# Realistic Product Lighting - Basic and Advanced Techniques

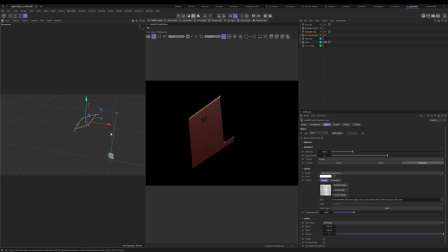So let's do something maybe in this area. Somewhere around here is starting to feel pretty nice. We might even want to bring it down a little bit.
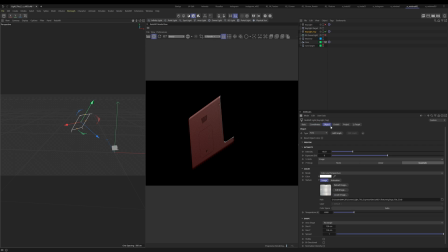All right, so that's feeling pretty good. We might need to actually crank up the intensity, but for now, I'm just going to leave it. This is something that we're trying to get back as close as we can. All right, so now what we have is we have our key light that's happening here, and we have our key light that's happening from an overhead.
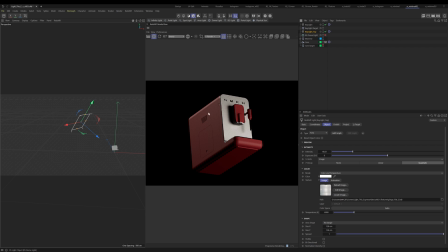And this key light is, giving you some contours here, and also opening up this area a bit. All right, so the next thing I'd like to do is I'd like to start to introduce that warm light that I was talking about. So let's go ahead and once again, just make a copy of this, and I'm gonna call this just warm light bottom.
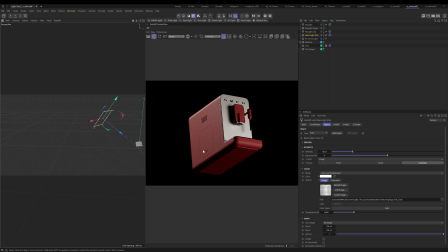All right, and for this light, I actually want it to kind of hit this area down here, because this area is feeling quite dark to me. So let's just pull this down right to here. And once again, I want to turn off everything but this light.
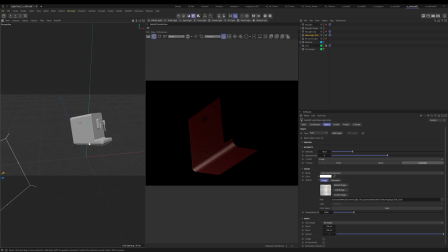Okay, and my goal is to hit this area right here, kind of something that just creates a little bit of interest. And to do that, I'm going to need to make another target for this light. So we'll call this warm light target,
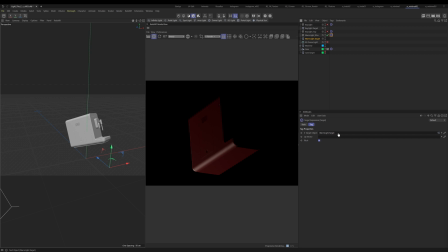and let's go ahead and we'll drag that into there, and let's put this target kind of like right on that corner, as close as we can get.
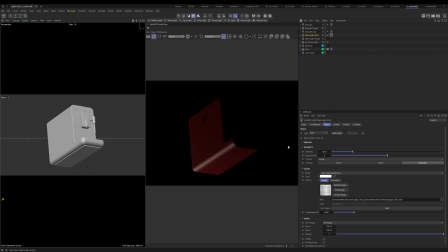close enough. All right, so for this bottom light, I know that I want to be very concentrated. So two things can happen for that. Basically, you can make the light smaller, and you can also decrease the spread. So let's start by decreasing the spread.
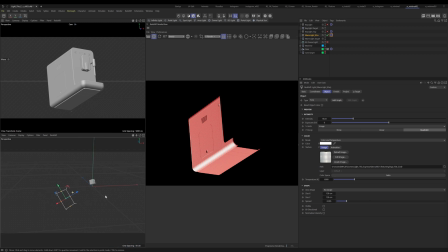When I decrease that spread, what it's going to do is it's going to make everything brighter because it's more concentrated, it's more pinpointed. And because of that, we need to make this light much smaller. So let's make this light much smaller.
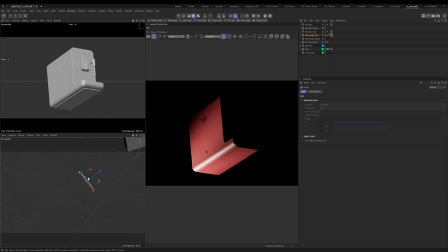Let's maybe bring it in just a little bit. Perhaps around.
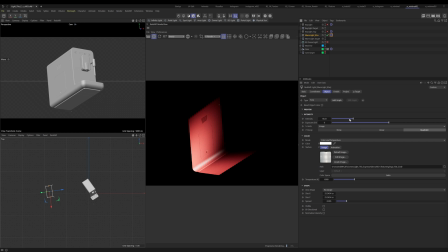And let's bring down this intensity quite a bit because this intensity is way too heavy right now. Because again, when you make lights spread less, the intensity just goes wild. All right, so that's pretty cool. And then let's bring this temperature way down. We want this to be a warm light, right?
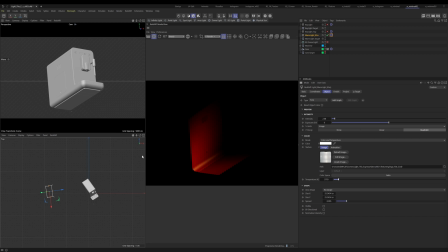This should be a warm feeling light and it should feel nice. All right, so I'm gonna just try to move my target just a little bit down. Yeah, I think that's a little better. All right, cool.
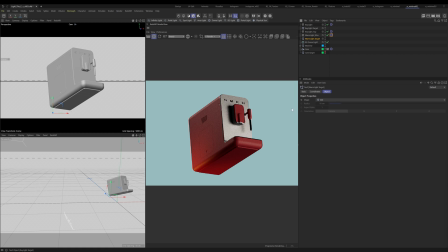Now let's go ahead and let's put everything back on. And you can see we're starting to get somewhere, right? We're like this area is feeling quite nice. We're still quite dark over here, and we're also a little dark through here.
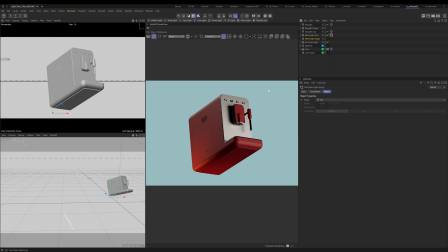So, but I think that this is a nice start to where we want to be. What I do think is I think we need some more information over here. So let's take our warm light again, and let's go to our top view.
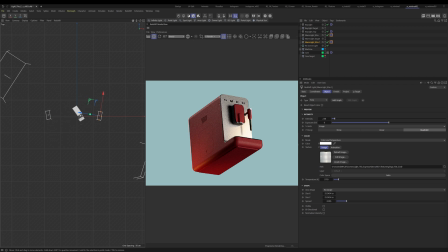And let's just bring this light over here. Now what I'm trying to do is I'm trying to create something that's opens this up over here. But I really don't want to hit the front too much because again, that front is quite heavy. I'm gonna copy this target again. We're gonna call this warm light right.
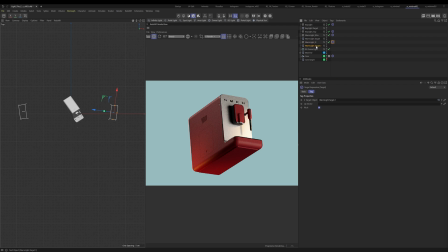And let's put this over here. And let's just put this like somewhere in here maybe. Let me see where I'm at.
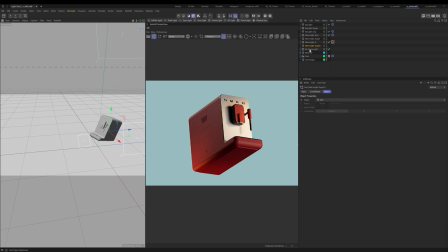Okay, so now we're starting to get that kind of nice warm light happening there.
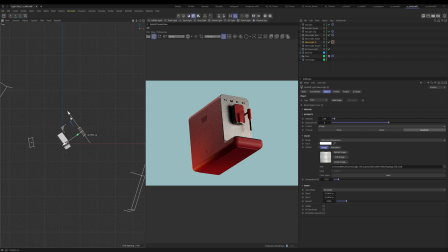All right, let's move it a little bit behind because I'm kind of thinking this is more like a rim light. And then maybe let's bring up the intensity. And then let's perhaps make it a bit wider.
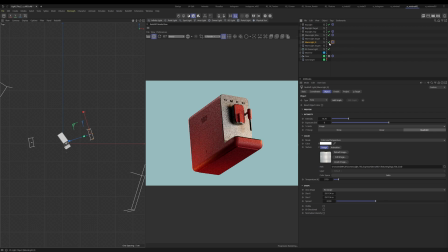So you can see the difference here of what's happening. It's creating, you know, some highlights here and here. We'll just solo it.
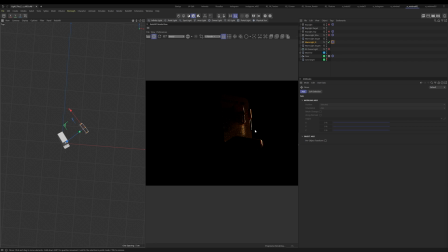I still think it's probably hitting the front too much because really all I want to do is just kind of act as a warm, yeah, it's more like a warm rim light. But for now, we're going to say that's pretty good. Okay, cool. So this is good.
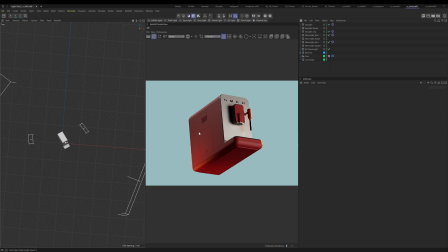This is a good base because what we have here now, number one, we have control. We have control over our light.
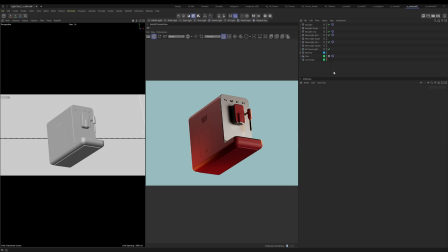So if our client comes in and says, hey, you know, like, I don't like whatever, like change it, like we can actually do that. Whereas like if you're working just with an HDRI, you're kind of stuck with it. But HDRIs are important,
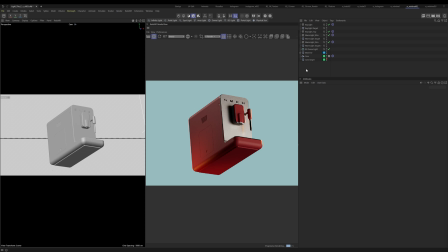and that brings me to the next light that we're going to add. We are going to add kind of a master HDRI light that is going to help just kind of round this all out.
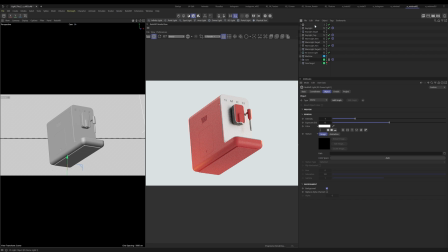Okay, so let's go ahead and create a dome light, and this is going to be called Dome Master.
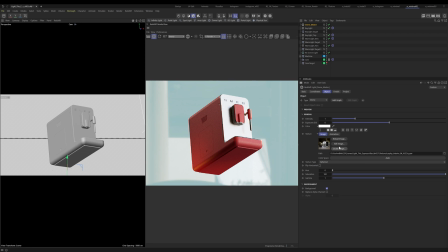And I've already selected HDRI that I like. All right, so this is the dome light that I have selected.
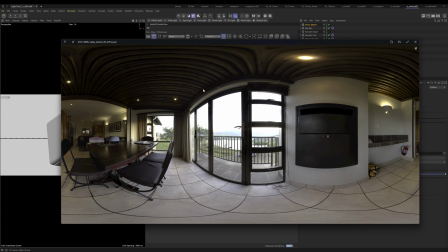And what I like about this is a couple things. There's lots of darks to lights, right? So you have essentially like your highlights, and it's just good for reflective objects. But there's also some warmth in here, right? Like the warmth from the wood, and you have the warmth from the lights, but you also have the coolness of the sky.
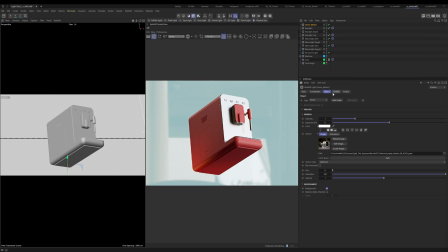So I thought this was kind of a nice one to begin with. So let's go ahead and let's turn off the background because we don't want to see that. And then let's just solo everything.
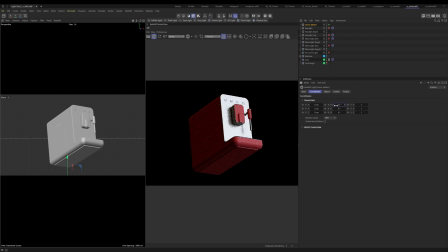Let's just solo this light, and let's just try to get this kind of into position of a place that might be nice. Because again, we just want this to fill in the parts that we haven't, or we're not able to quite fill in. So let's just find something that's kind of decent and
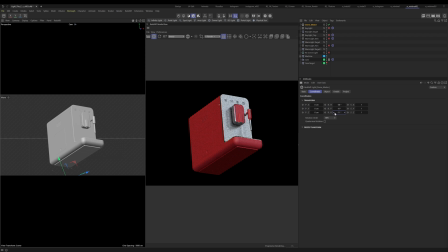will help us get that last 10%. Maybe like somewhere in there or something maybe. All right, so like
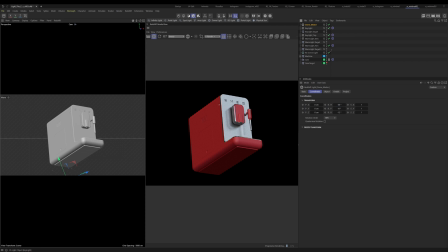this looks nice even of its own, but when we come back and we add everything else is when you kind of take it to the next level, right?
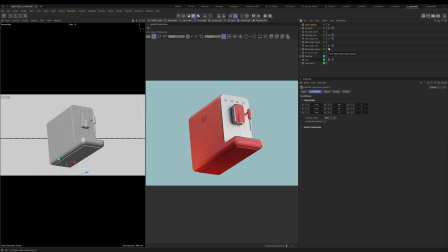That's when you really start to add value to these. You create interest. And again, you can light with HDRIs, but you don't have that control. And that's really where it's to your benefit to light with
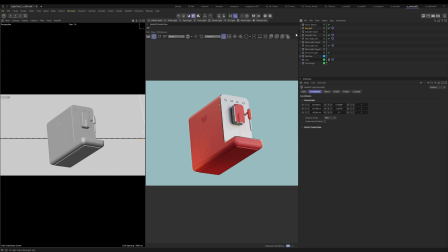lights, real lights, as much as you can, and use HDRIs kind of as your friend. Now, there's one other thing I did for this, and the other thing that I did is, I'm actually cheating here a little bit because I know this video is running long, but I have another light here that I used,
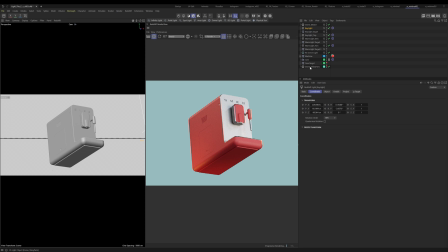and this last light is a dome light. All right, I'm going to show you what it's doing.
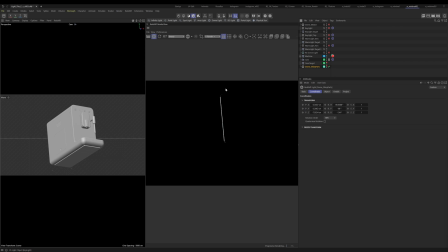This dome light is doing nothing more than trying to light these shiny parts. So there was a couple shiny parts. I'll go back and I'll show you before and after.
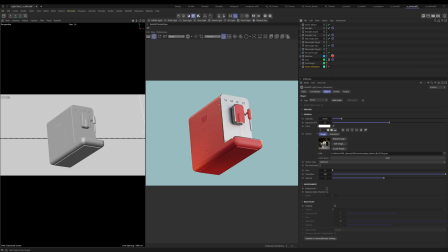You'll see it's very black here, like there's not good range that's happening. So what I did is I created a dome light that only affects those parts.
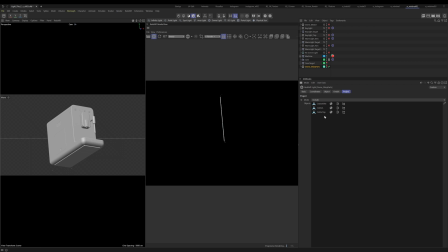So I went to project and I found what those shiny parts were, and I said only include those. And then I essentially just took the same HDRI and I moved it around a bit to kind of
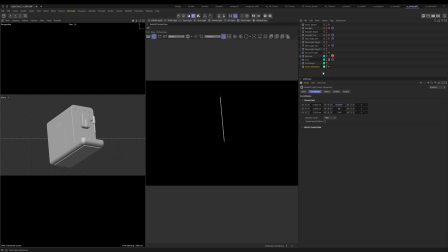help hit that area, right? Because this one wasn't doing it, but it still matches, you know, the environment.
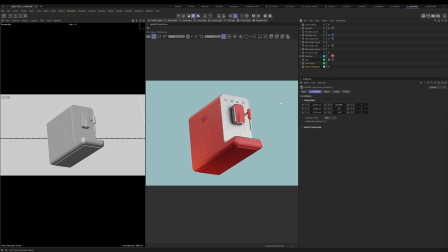So then when we put it all together, that's what we have.